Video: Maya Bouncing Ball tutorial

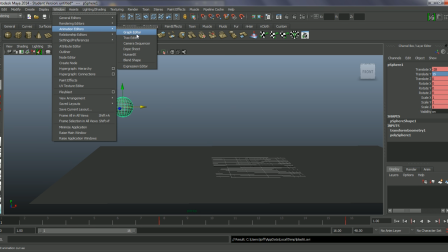the graph editor,
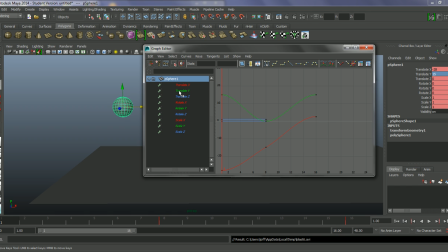and I'm just going to click on the translate Y, just the up and down position at the minute. We'll deal with the other things in a second, but let's just grab this first of all. So we'll get this, and what we need to do, so let's just look at the curve. Let's just press F,
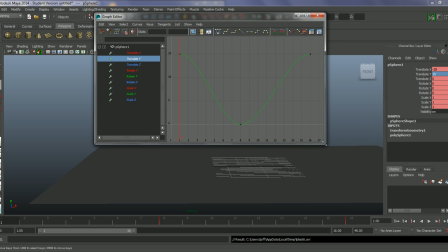focus on this.
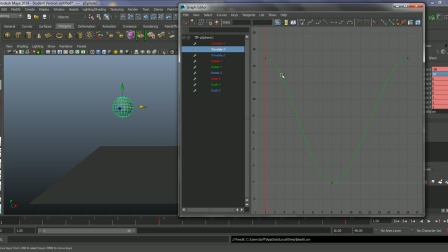So what we're looking for here is we're looking for the ball to start off slow, and then as momentum, gravity pushes down, it gets faster and faster until it hits the ground. From the ground, we don't want any deceleration in this. We want it to straight away come back up quite fast.
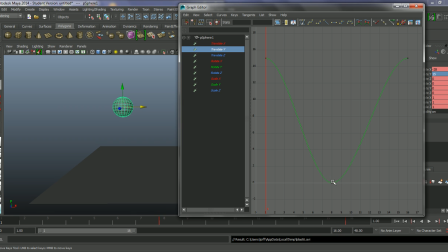It's absorbing the energy and pushing that upwards. And then as the ball loses momentum and gravity starts pushing against it, it starts getting slower again. Okay. So what we're looking for is kind of an M shape on this.
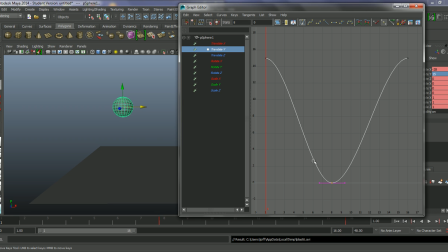So the problem lies with this keyframe down here. This has actually got easing in, so it's got some deceleration into this, and slight acceleration out, so it starts to slow and then gets faster out of this. We don't want that, we want an abrupt change.
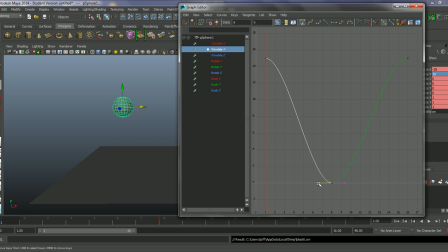So we can go in and play with the handles on this, but the problem is that if I move one handle point, it actually moves the other point down. What's happening here is that this is actually, if we think this is the, in terms of value, this is the ground plane here,
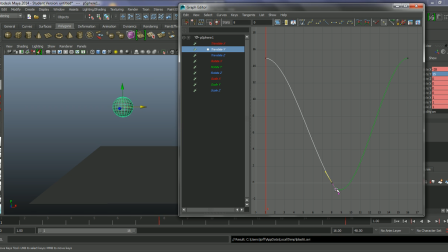this is actually pushing the ball underneath the ground before it's coming back up again.
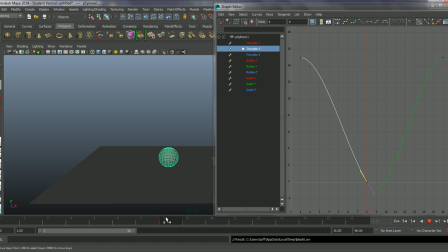So just to show that, you see as it goes from frame 8 where it hits the ground, frame 9 is going into the ground, it's interpenetrating, and then it's coming out. So that's problematic.
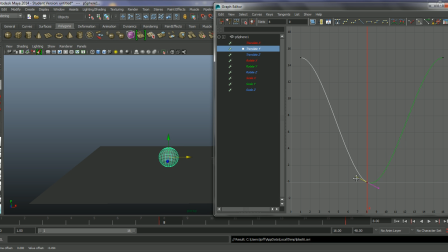So let's just grab this, let's just pull this back.
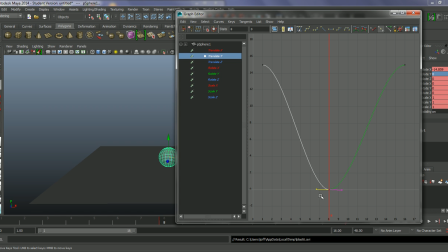So what we need to do is actually break the connection between these two handles, the handle coming into the keyframe and the handle going out of the keyframe. So we can do this by selecting that keyframe and just clicking on this break tangents.
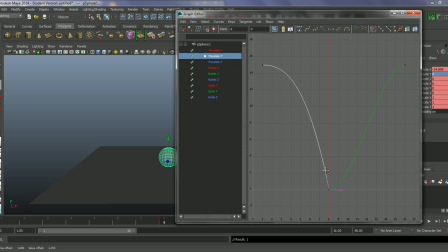What this allows us to do now is independently move these two handles. And that's what we're looking at getting. We're looking at getting this slow out and then getting faster. When we hit the ground, we need to change this direction quickly.
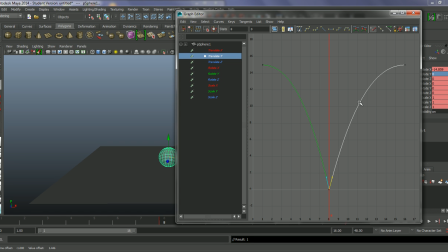So we're going out here quite fast and then gradually easing out of this at the peak of the ball's bounce. Okay.
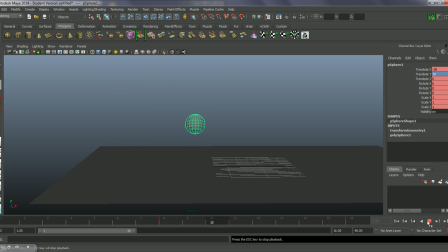Let's just play this back. You see the movement's much better, much more natural. It's got this arc in it now as it comes down. It's not just going in a linear path. Okay. So again, we can have a quick play blast of this. Right click. Let's just do a play blast.
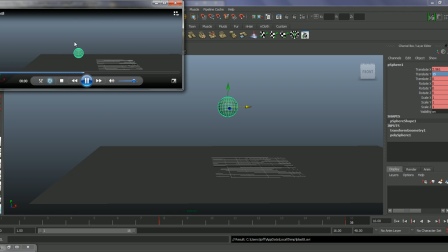Much better, much more natural.
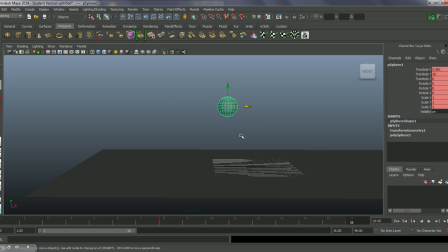Okay, so we've got our timing, we've got our spacing. Let's now deal with the squash and stretch of this. So what I wanted to do is when it gets to frame 8, we want this to squash down, we want this to have some impact.
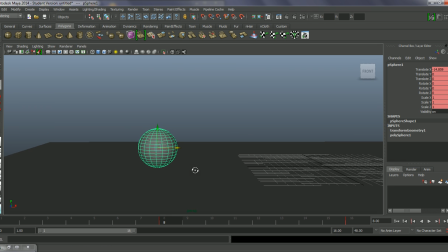And it's sometimes worth doing even with quite a solid object, just to exaggerate the fact that there's an impact there. So I'm going to get this. We've got scale key set on frame 1.
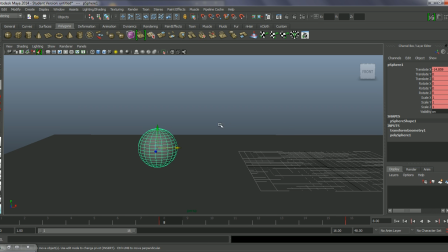At this frame, I'm just going to go into this and I'm going to scale this down. So let's just use the scale tool. I'm going to scale this down on this axis.